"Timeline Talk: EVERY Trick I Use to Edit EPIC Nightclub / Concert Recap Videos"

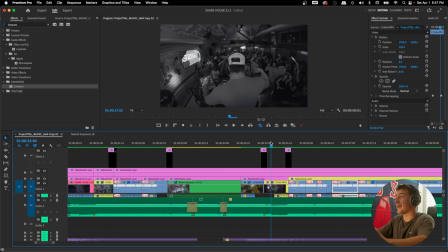[24:36]
Zoom in, ooh, then we zoom back out, so I don't have to continue the zoom in because I don't have another clip that's zooming in. I hope I'm making sense. Did I also add a scale out here, or did I just zoom out?
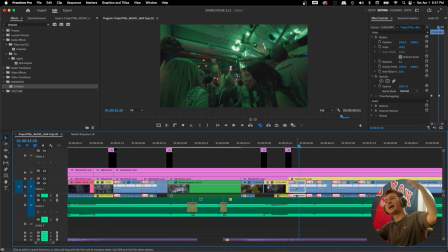[24:47]
It looks like I used her movement of going this direction along with the moving out to compensate.
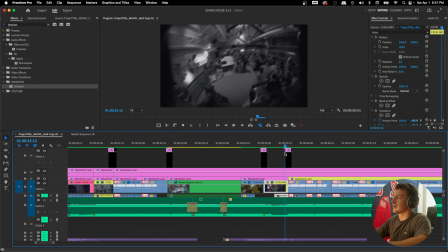[24:56]
I mean, that's great. That's the best thing about having shot variety. You can do things like that. I mean, we gotta pull out the rule of thirds. Because the reason those two clips work together so well is because the subject, he's kind of in the center.
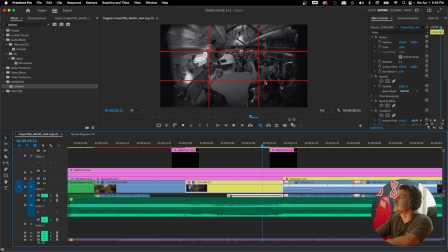[25:09]
His arms there. We're paying attention mostly to the arms. So I guess you could say we start looking over here.
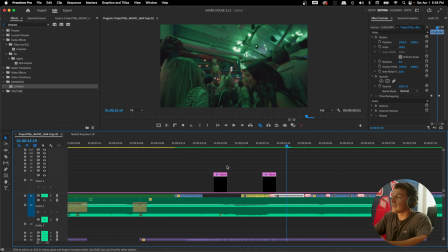[25:16]
You know, I honestly, maybe I can explain why those two clips work together so well.
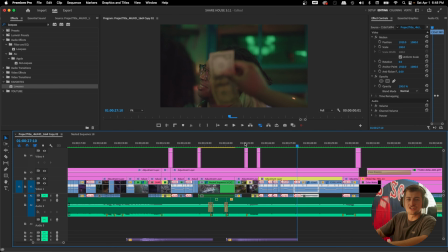[25:21]
But, I mean, it works, and that's the thing. It's just trial and error and finding out what clip comes next and which one fits well.
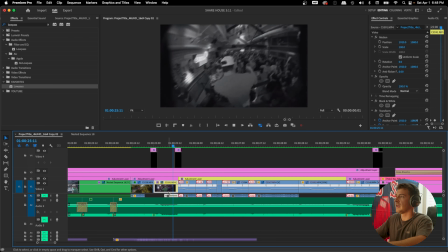[25:30]
And we can obviously do that with beat editing. You hear it right here. Bam, bam, bam, bam.
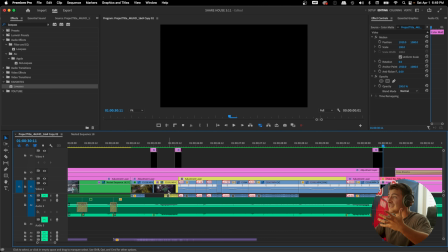[25:40]
I mean, that's just adding to the beat. And if you want a precise video explaining all of that, it's as simple as dropping M on the keyboard.
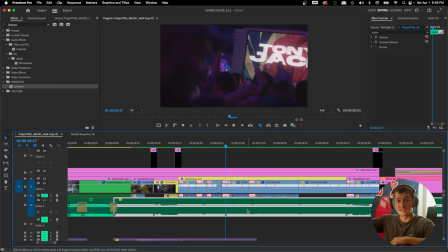[25:48]
But if you want a more in-depth video, you can check out this beat editing video right here, where I break it down completely in depth and how I do it on multiple different projects, not just this one case scenario. Right here too, this works great with this clip right here, because we were just watching continuity with her moving from left to right,
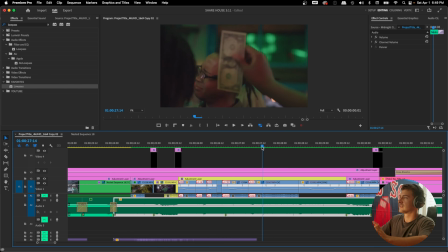[26:05]
or whichever direction this guy's moving, I guess from left to right. We see like a little clip in between. It's super quick, but I just thought it adds. And actually, these are two entirely different clips, but I wanted to match the motion.
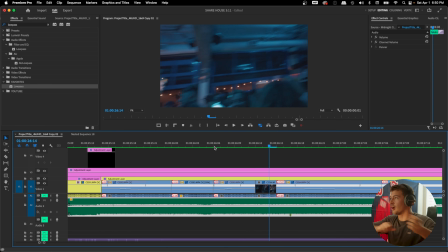[26:21]
That's actually a cool trick that I did right here. This is just a whip that I did from like another video, moving my camera like crazy.
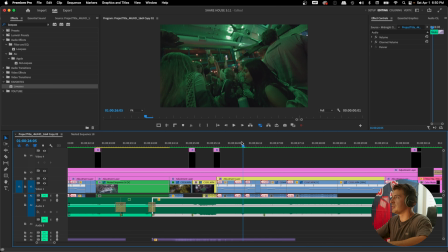[26:27]
And we start the camera movement here a little bit, but yeah, having that clip in the middle, it feels like one, and it looks like a camera shake.
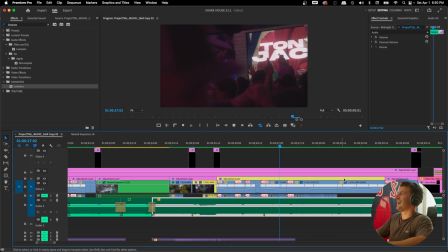[26:36]
Just works together mad well. Then we got towards the end, this guy's jamming out.
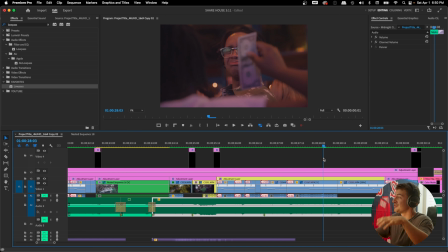[26:41]
We speed ramp it a little bit. I got a whole video on speed ramping too. If you want more in depth on all of this stuff, I mean, I have the whole series. I'm gonna link it in the description at the top down below, so you guys can check that all out. It's a lot to explain to every single one. I mean, I've been recording for like an hour and a half now, so who knows how long this video is gonna be. But yeah, I wanna make sure it's perfect.
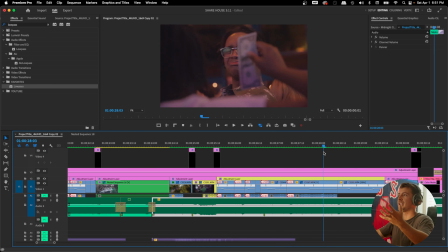[26:58]
I wanna make sure that I really pick my brain and try to explain why I do certain things. He's jamming out. These girls are jamming out. Continuity. And honestly, to add to that, I know it's the drop and the drop gets hectic, but throughout this entire video, we've really been adding effects and ideas and continuity and speed ramping all on top of each other,
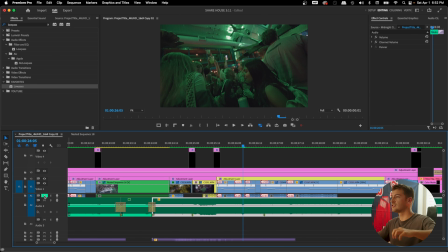[27:18]
and that's what makes a great video. It's not just putting the photo effect in your video, but it's knowing how to use continuity along with speed ramping and your camera movements to just create a cohesive video and make all the shots feel like they belong and connect together. That's what just really makes it a whole nother level. And I forgot to mention too, doing all of those things that I just mentioned and editing them to the beat of the song too. I mean, that's it. That's it.
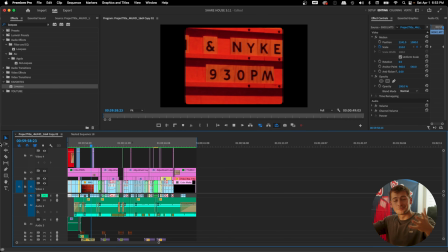[27:47]
But if you don't got a hang of that, what I just mentioned, incorporating all of those stuff into one video,
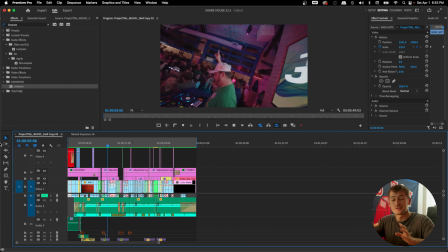[27:53]
don't worry just yet, because I've been doing this for 4 or 5 years and it doesn't come easy. It took me a minute. I mean, if you're interested in checking out this video right here, I react to my first Nightclub video back from 2019, and let me tell you, it's interesting. But I really love doing that video because it showcases that I was in your shoes not too long ago as well. I had no idea what I was doing. Anyway, yeah, that video is hilarious.
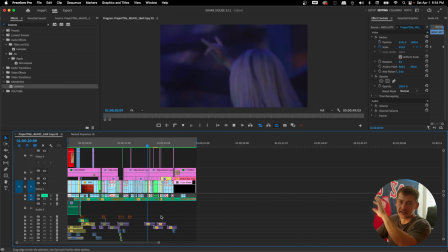[28:16]
But looking at the timeline here, there's a whole bunch of effects that I included, and that's in the series as well, and they just again really immerse the viewer inside of the video.
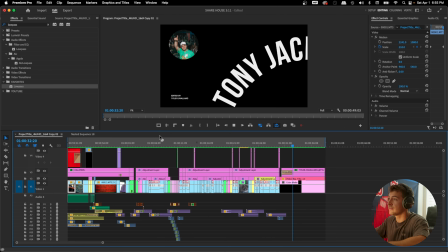[28:24]
If we take a listen to this video without any of the sound effects and just the song itself, it's an entirely different video.
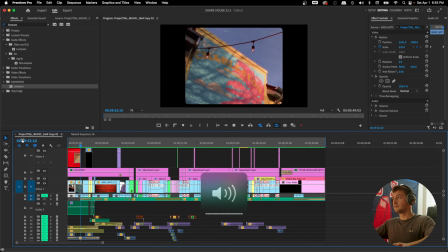[28:32]
Let's check that out together. This is just the video with the song, no audience cheering, no camera clicks.
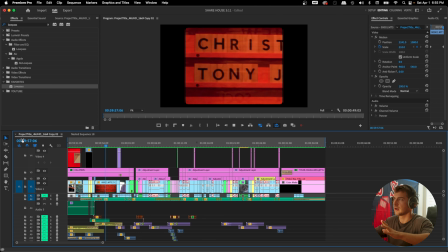[28:40]
All right, I'm gonna shut up now.